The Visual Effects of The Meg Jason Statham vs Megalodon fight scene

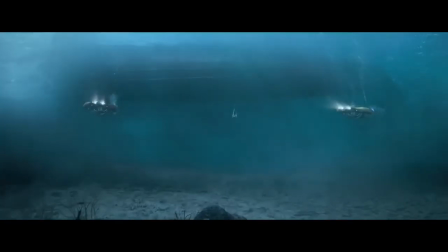260s
We realized if we really wanted to shoot that, you'd never see anything that far off. So we had to cheat a little bit.
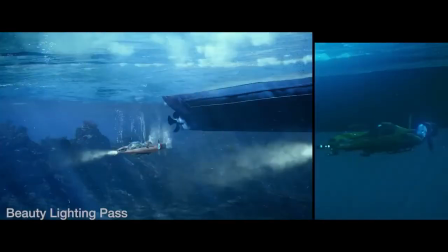266s
We were able to employ the idea that they were in silhouette. we made out there was more light on one side than the other to sort of you know pick out a rim light on the back of the shark.
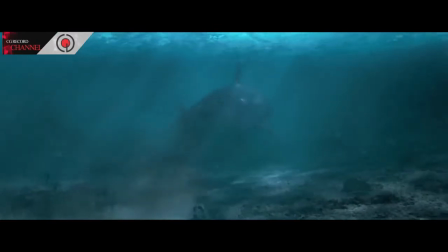275s
Huge depths of water are not something that you would traditionally see in real photography but the film needed that kind of depth, that kind of distance. We did a lot of research looking around it to various films that were shot underwater, underwater footage from documentaries, trying to figure out what makes the underwater environment feel like you're underwater and besides for the refraction or bending of the light because you're under a volume of water we saw that there was
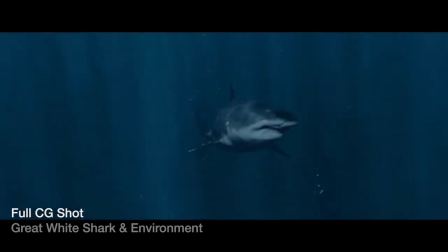301s
particulate in the water that made it look like you're there or bubbles in the water we've studied and found that there's thermoclines basically varying temperature in the water which creates a slightly different shift in the the hues or the bending of the light so you get these blurs so our effects artists would
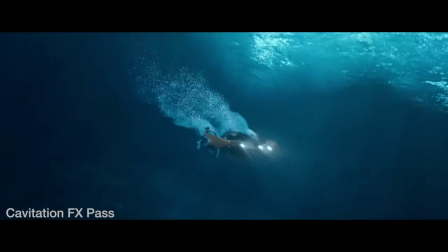317s
go through modify the image to kind of dirty it up if you will kind of give it all that grit and underwater feeling. One of the unique pieces of software that we used on MEG to create our underwater environment is something called Sprout.
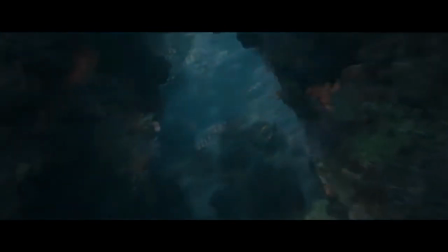339s
What is Sprout you might ask? Sprout is an in-house tool that allows us to propagate tons and tons of geometry across an environment.
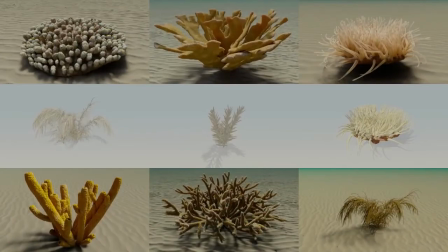349s
So what you do is you take your your key elements for your underwater environment which in our case was the corals, the rocks, the sand, particulate, and kelp. And you can very quickly cover a whole empty environment interactively, which was my favorite bit.
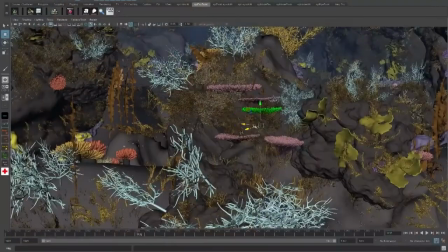364s
So I could literally sit down with our great artists and say, I want some kelp here, just in front of the camera there.
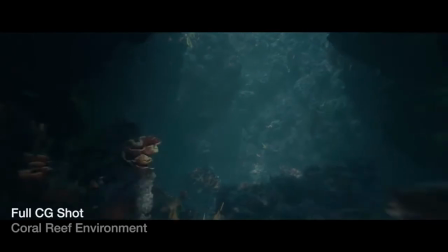371s
Okay, let's go deep. I want to see a nice silhouette of this type of coral, or, you know, make the coral smaller. And you can scale it interactively. It's just very, very fast, very, very exciting, and a very efficient way of working and rendering.